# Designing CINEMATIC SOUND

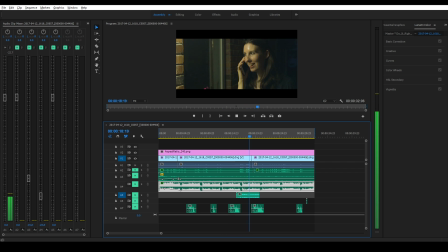Yes, that Jake. Can you believe it? Yes. I gotta go. Okay, I'm sorry. If I'm eating me alive out here, I gotta go back inside. Okay. Alright, bye.
Okay, so, you know, pretty terrible audio actually.
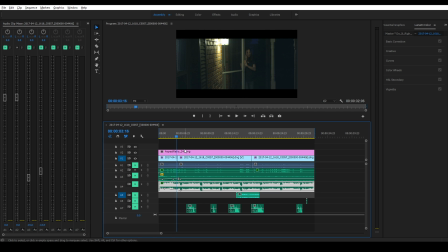So what I've got her wearing a Rodelink wireless Filmmaker kit lav mic, and that is wired up underneath her shirt, and you can actually just see the wireless pack sitting back there.
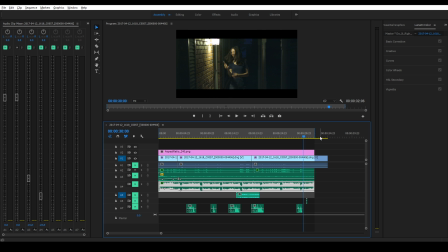And actually, if I scroll this further out here, you can see, where is it here? Yeah, you can see the pack that's sitting on her back pocket there. really, I didn't do much miking.
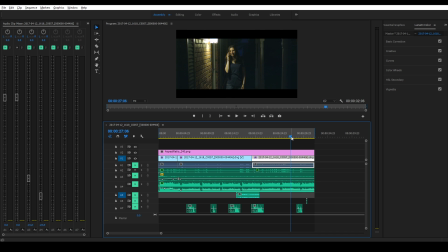I'm really impressed with this mic, actually. It does a really good job of picking up vocals and some ambience, as you can hear. If you want to just listen to it, I've got the most of the cricket sound that you hear is coming through the lapel mic.
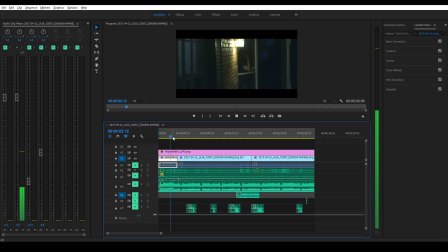All right, blah, blah, blah, super loud here. All right, I'm gonna step outside so you can hear me better. Can you hear me now? Yeah, it's pretty intense, isn't it?
So adding to that, though, I did add a second, just kind of an ambient track of crickets here.
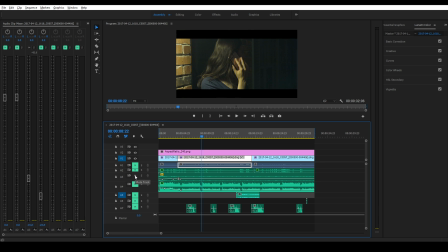Just to kind of sort of fill out the background a little bit, smooth out any jumps that I might have in the transitions. Then I've got the music track here, and that is the dance track. That is kind of it's there, you know, just like the crickets.
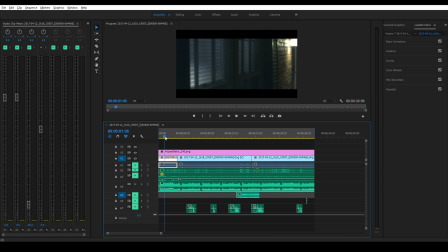It's there to add to the setting. So it starts out really strong, kind of introducing that, okay, we're at a party. And then I have it slowly fade out here, but remain just kind of in the background, very so that you can subconsciously hear it and just kind of know we're still there.
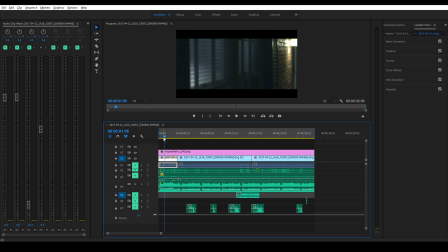We're still at a house that's got a party going on. It just it's very subtle, but it, I think, adds a huge element to it. So you can just hear it real quickly. Hear just this little transition part.
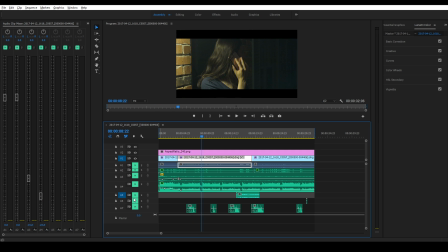And you can hear it just still in the background there. Okay, and then here, this is actually the sound of a wasp that I ramped up the pitch on in order to give it a more mosquito-like sound. Let's give it a listen.
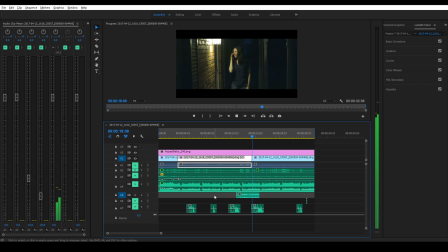Okay, and I actually had that cut off before she reached up to slap. So it sounds like it landed on her, and then she, and then it bit her, and then she reached to slap.
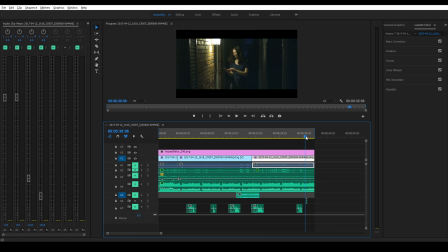And then here, really simple, just adding to the environment, just little textures, little things to heighten what's going on. This is just a beep for her hanging up the call. So here it is. Really straightforward. Nothing complex about that at all.
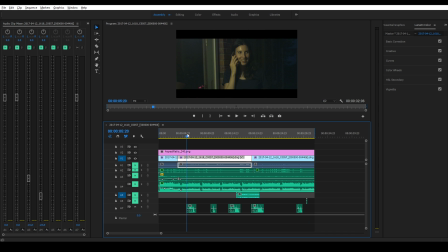And then, frankly, I don't think this scene really needs it, but I added it anyway just because it's a tutorial on sound design. So here is the person on the other end of the phone call.
Yeah, give me the dirt. And here's another piece of it.
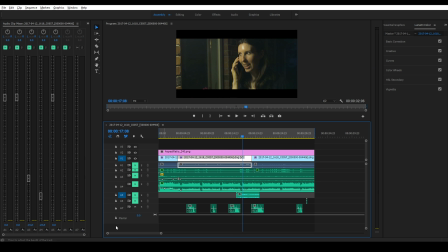Jake, the net from the library?
And that is how I did that. I cut out all of the bass and amplified the highs and the mids a little bit to get that just kind of tinny cell phone sound about it.
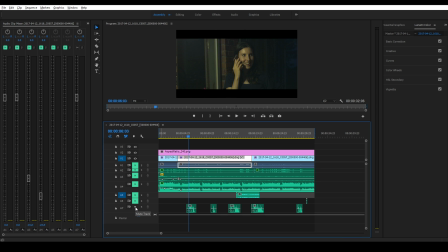It's still clear, but it sounds distant. I think it works pretty well. So all the tracks here, how many tracks do I got? 6 tracks. Really not much.